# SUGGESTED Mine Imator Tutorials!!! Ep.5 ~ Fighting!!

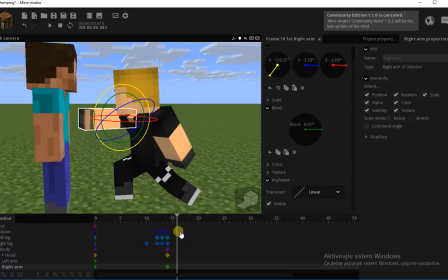4:10 Who punches like that? That's awful.
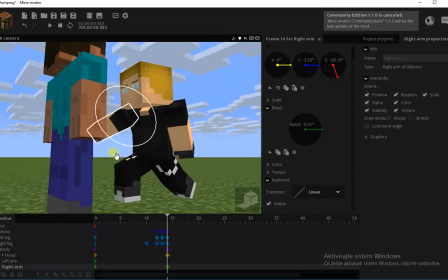4:12 So instead of that, you're gonna add the Z rotation and the Y rotation.
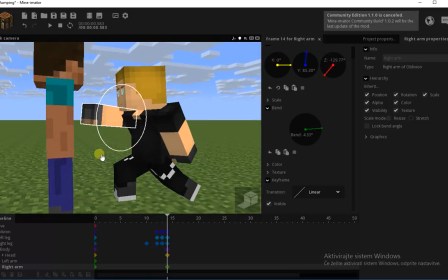4:19 Now his arm bends this way. And if you have to correct something, just add more Z rotation, you know, so just like, bam, punched you.
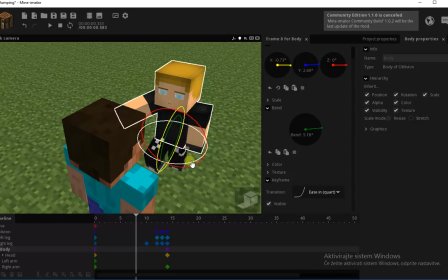4:28 What you can do is first rotate the body backwards,
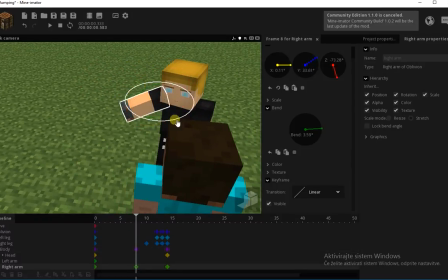4:36 and also rotate his arm backwards and bend it.
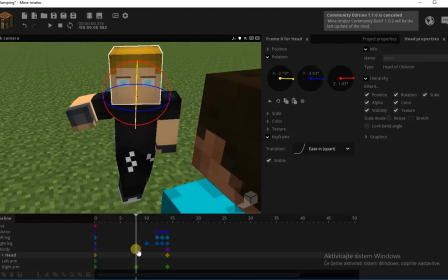4:41 You know, he's gathering that motion thing, and of course, rotate the head with him.
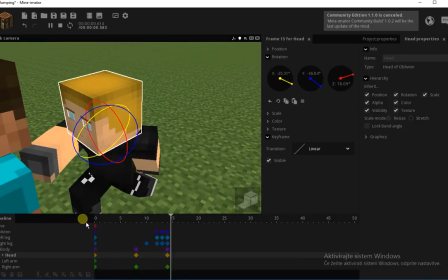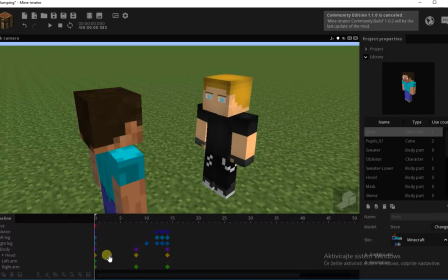4:53 Yeah, that looks kind of derpy-ish, but
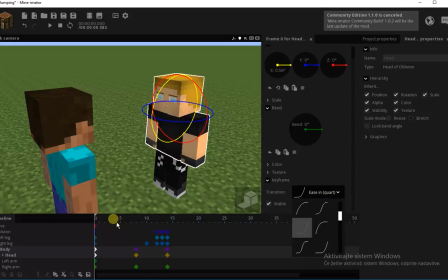4:58 That's because of the transition, because it just stops in the middle, which is kind of weird. So we're gonna add this transition, A's in and out, for the start, because it rotates with an A's in motion and then just BAM! Punches him, look.
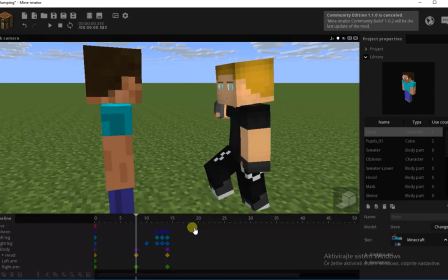5:14 Doesn't it look cool? It looks cool. I mean, you could basically just make it more intense by putting these
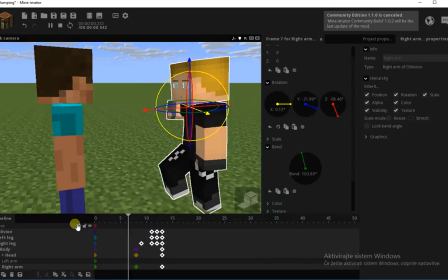5:23 closer in, so like, I mean, it punches faster.
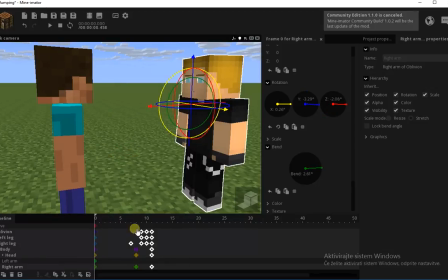5:29 It's a really powerful punch that way, so bam. I'm gonna keep it this way, why not?
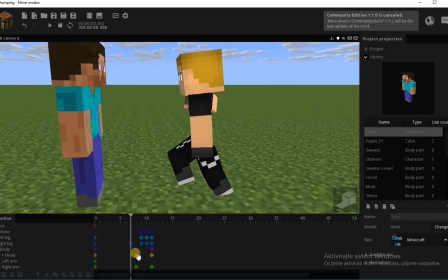5:38 So we have to animate the other arm, and for this part, this arm goes in,
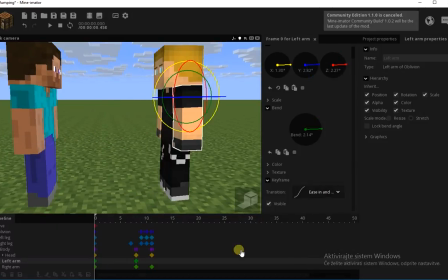5:47 because he's gathering that momentum, also with an A's in motion, and after he punches, well, the arm just,
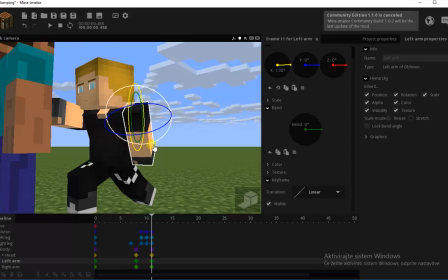5:56 I'm gonna undo this so I have a better preview.
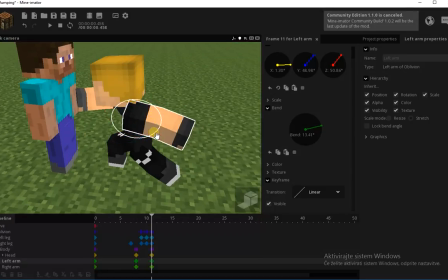6:01 Yeah, it just flips out backwards, slightly bent, so like this, like,
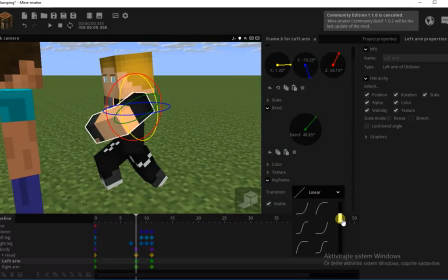6:09 yeah, you see what I mean. So wait, this was A's in quart.
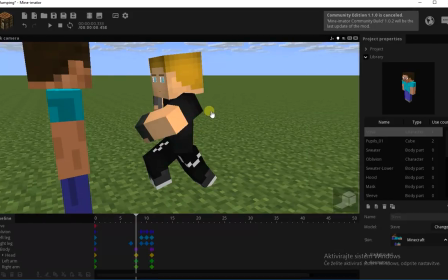6:17 This also has to be A's in quart. So far we did this.
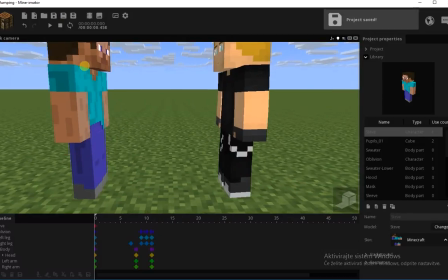6:23 That's not much. That's really not much. How am I gonna fit all this into one video?
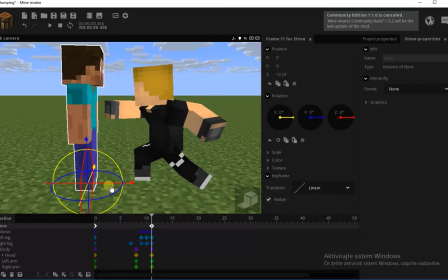6:28 Okay, also to start, we're gonna move Steve in here, so
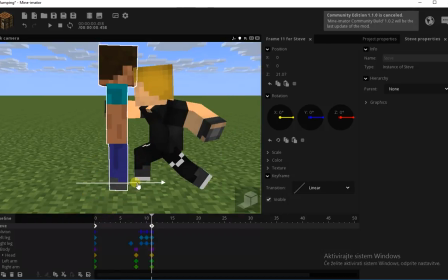6:37 wait, here. Maybe even closer. So yeah, we can delete the keyframe now.
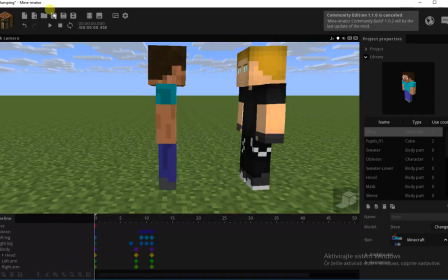6:44 I just wanted to place Steve here and see where he is. So now he got a punch in the stomach.
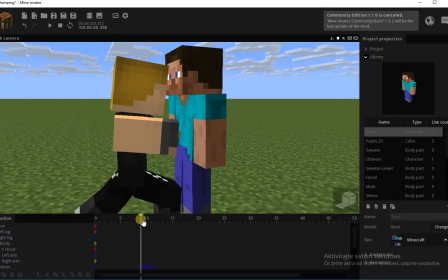6:49 And what the Steve does is basically, what you can do, wait.
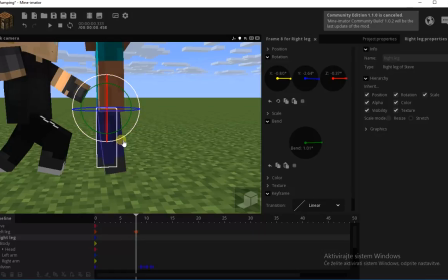6:58 I'm gonna make him stab a little backwards, you know, to make it more realistic. Slightly down, this.
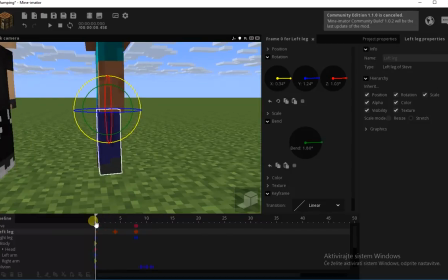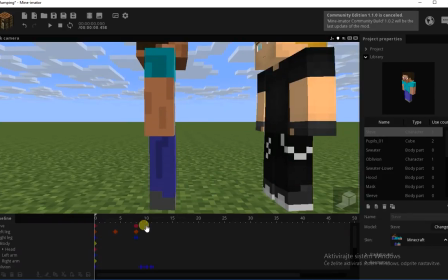7:16 Okay, yeah, nice.
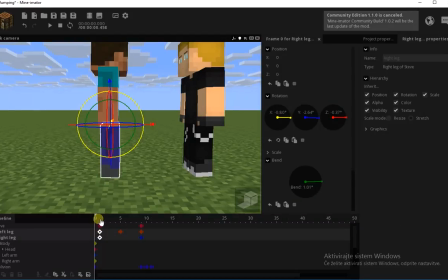Add an A's in and out, except for this one, A's in and then A's out, because it has one frame in between.
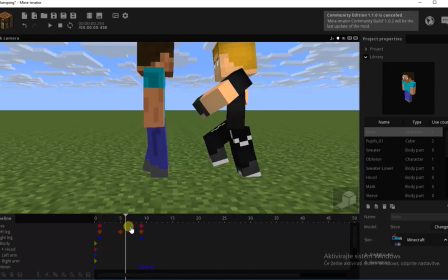7:31 So, step backwards, maybe lean the body back,
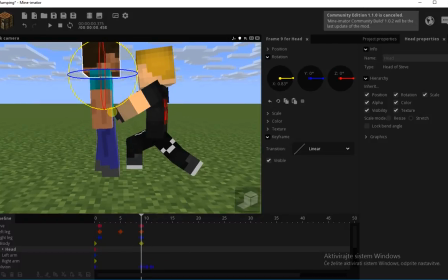7:41 like so. Keep his head on the opponent.
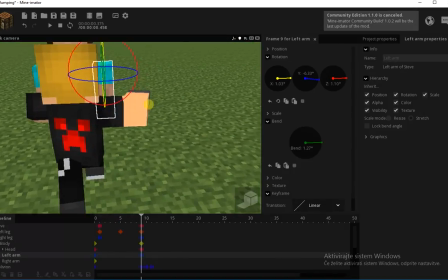7:48 Arms turn inwards and outwards.
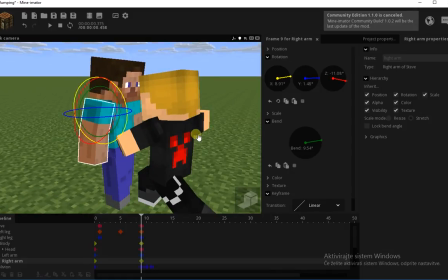7:57 Bent a little, throw them back. Just like, whoa, what is this?
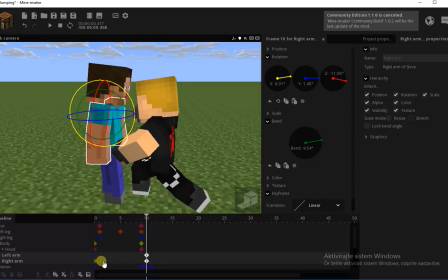8:03 Maybe the arms can have some delay here. Of course, this whole thing should have A's in and out.
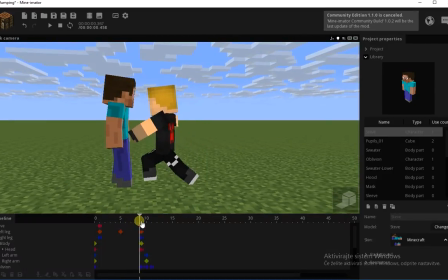8:13 So like, he's already reacting to the punch, so he's not just standing there like a doll.